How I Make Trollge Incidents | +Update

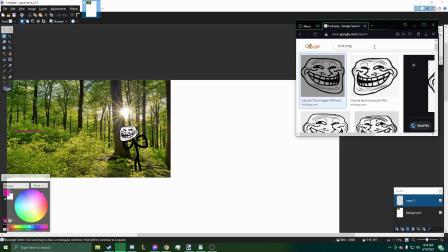Now, the next step I would do is get another image.
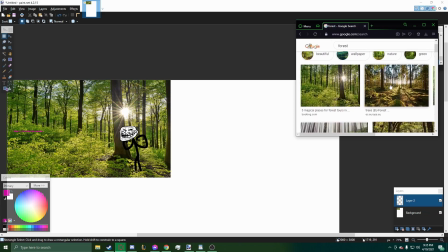Since we're in a forest, assuming we don't change location in our story, we get another image that looks similar so that the
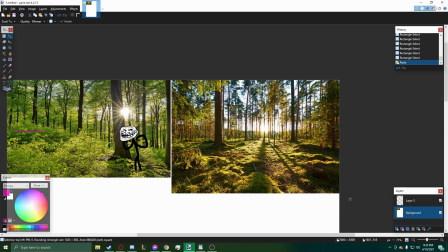setting doesn't seem to change too harshly. Now, this looks like a good image.
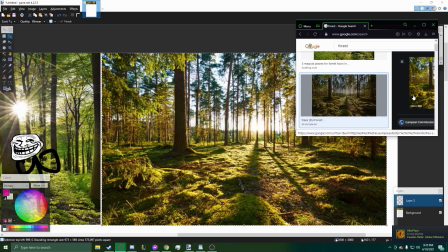Now, what I would say is get another troll face PNG,
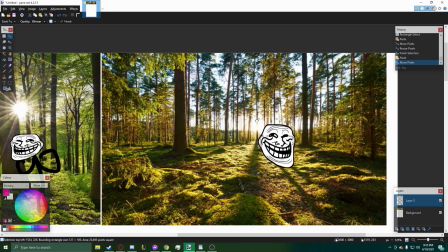like so, and put it on top. Put him wherever you want.
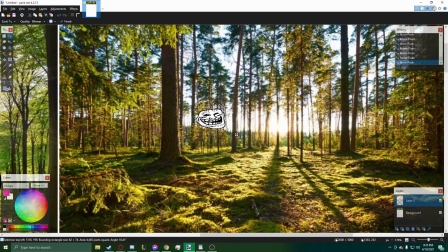It doesn't really matter, as long as there's no specific idea of what you really want him to be doing in one slide.
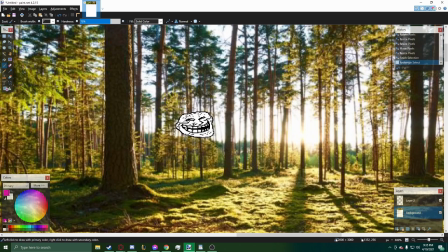It doesn't really matter. It's just Trollge. He's supposed to just be random. Oops, I got that on pink still. He's supposed to just be a entity that shows randomness and unpredictability, which is kind of like why I like the Trollge
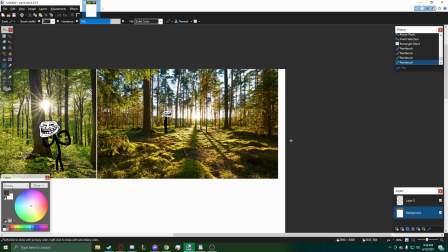kind of psychological horror thing. So yeah, he's in this area.
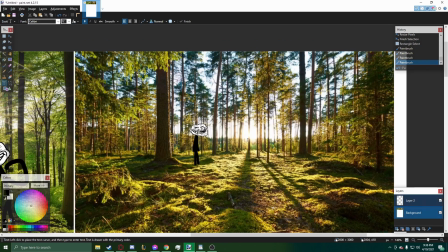You can notice that the sun is slightly lower in the second frame. So what I would like to do is, again, find a solid color.
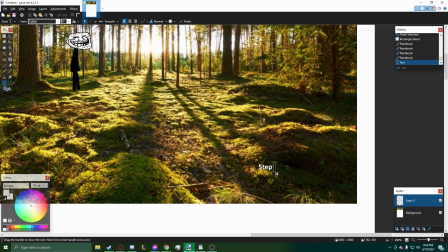This is a dark area, so I can just make this white. Step two, the sun is going down. Now, I've realized that the steps,
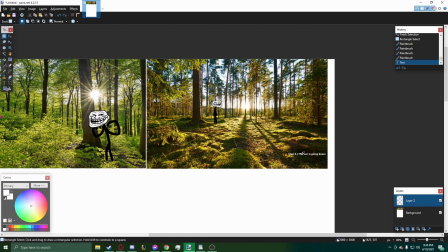it seems unnatural to make it look like it's describing a setting or being what Trollge over here says.
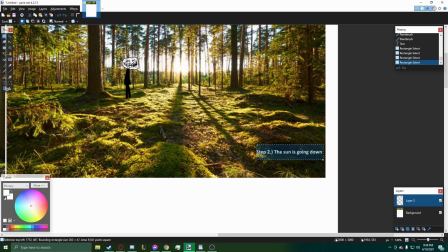And that's kind of the point of it.
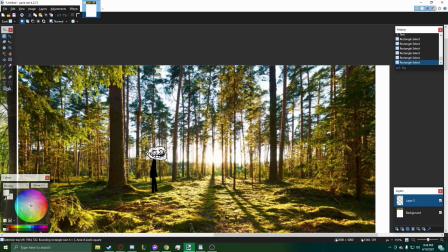It's kind of a shit take on old internet comics. It's just it's trying to convey randomness. All right, guys, so the editing process starts right here.
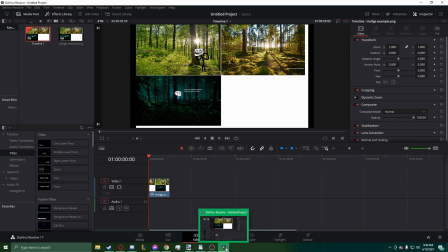I edit using the program called DaVinci Resolve. It's free, pretty efficient, and pretty similar to Premiere Pro. Alright, so let's get started. So what you want to do is, first you want to elongate this, and what you want to do next is go to Google and go to another program.
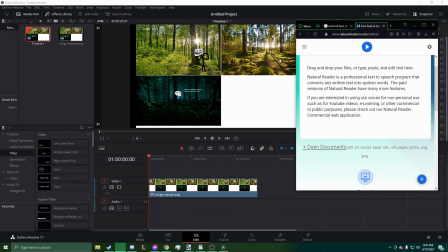Alright, the program that I like to use for text-to-speech to read out the normal lines is naturalreaders.com.
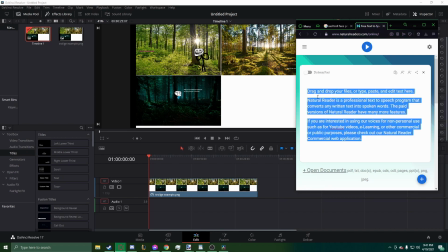It's pretty good. It has a bunch of different voices that you can read with.
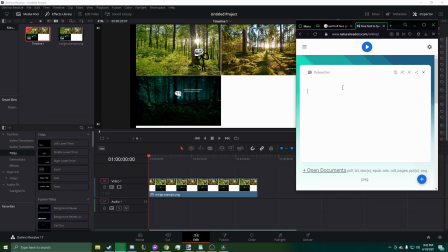So let's start with showing you how I record these.
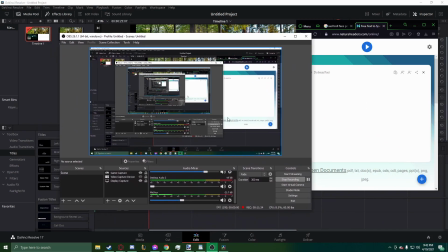So as you can see, I am using OBS, which is a free recording software. It's really good. I would highly recommend it. A lot of YouTubers use it. So what I like to do is start hitting recording,
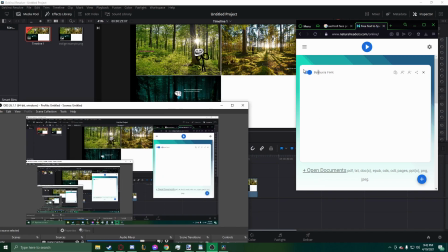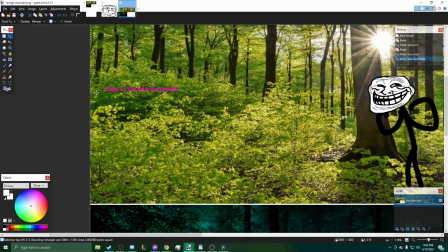have the text from the original comic, step one, go to the woods.
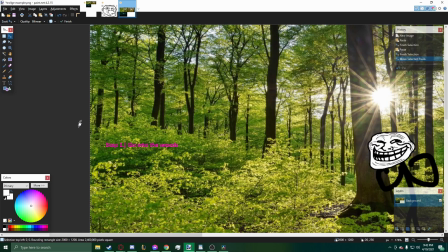Now the way I do this is
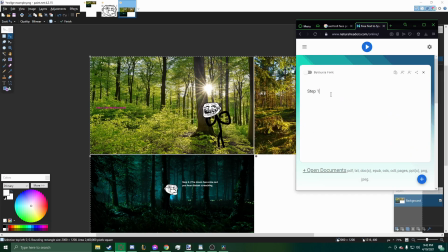I kind of format it in a specific way to make it read smoothly in the way I want. So right now you want to type in step one, go into the woods. And then put a period. Make sure you put that period so it pauses in between so you can smoothly edit in between them.
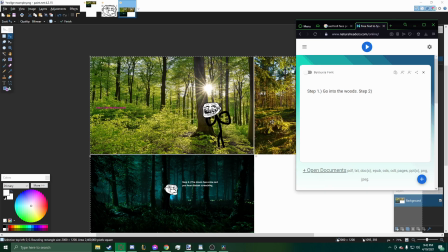Step two, and then you don't put a period right here or else it'll pause again. It'll sound really awkward. The sun is going down, like in slide two.
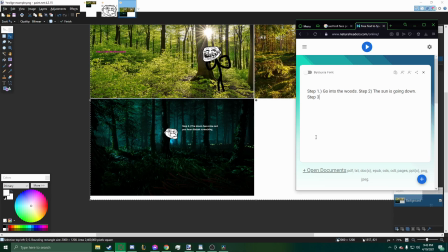Period. Then step three, the moon has come out. You hear distant screeching. All right, let's see how it sounds.
Step 1. Go into the woods. Step 2. The sun is going down.
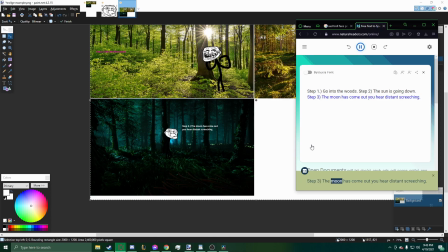Step 3. The moon has come out. You hear distant screeching.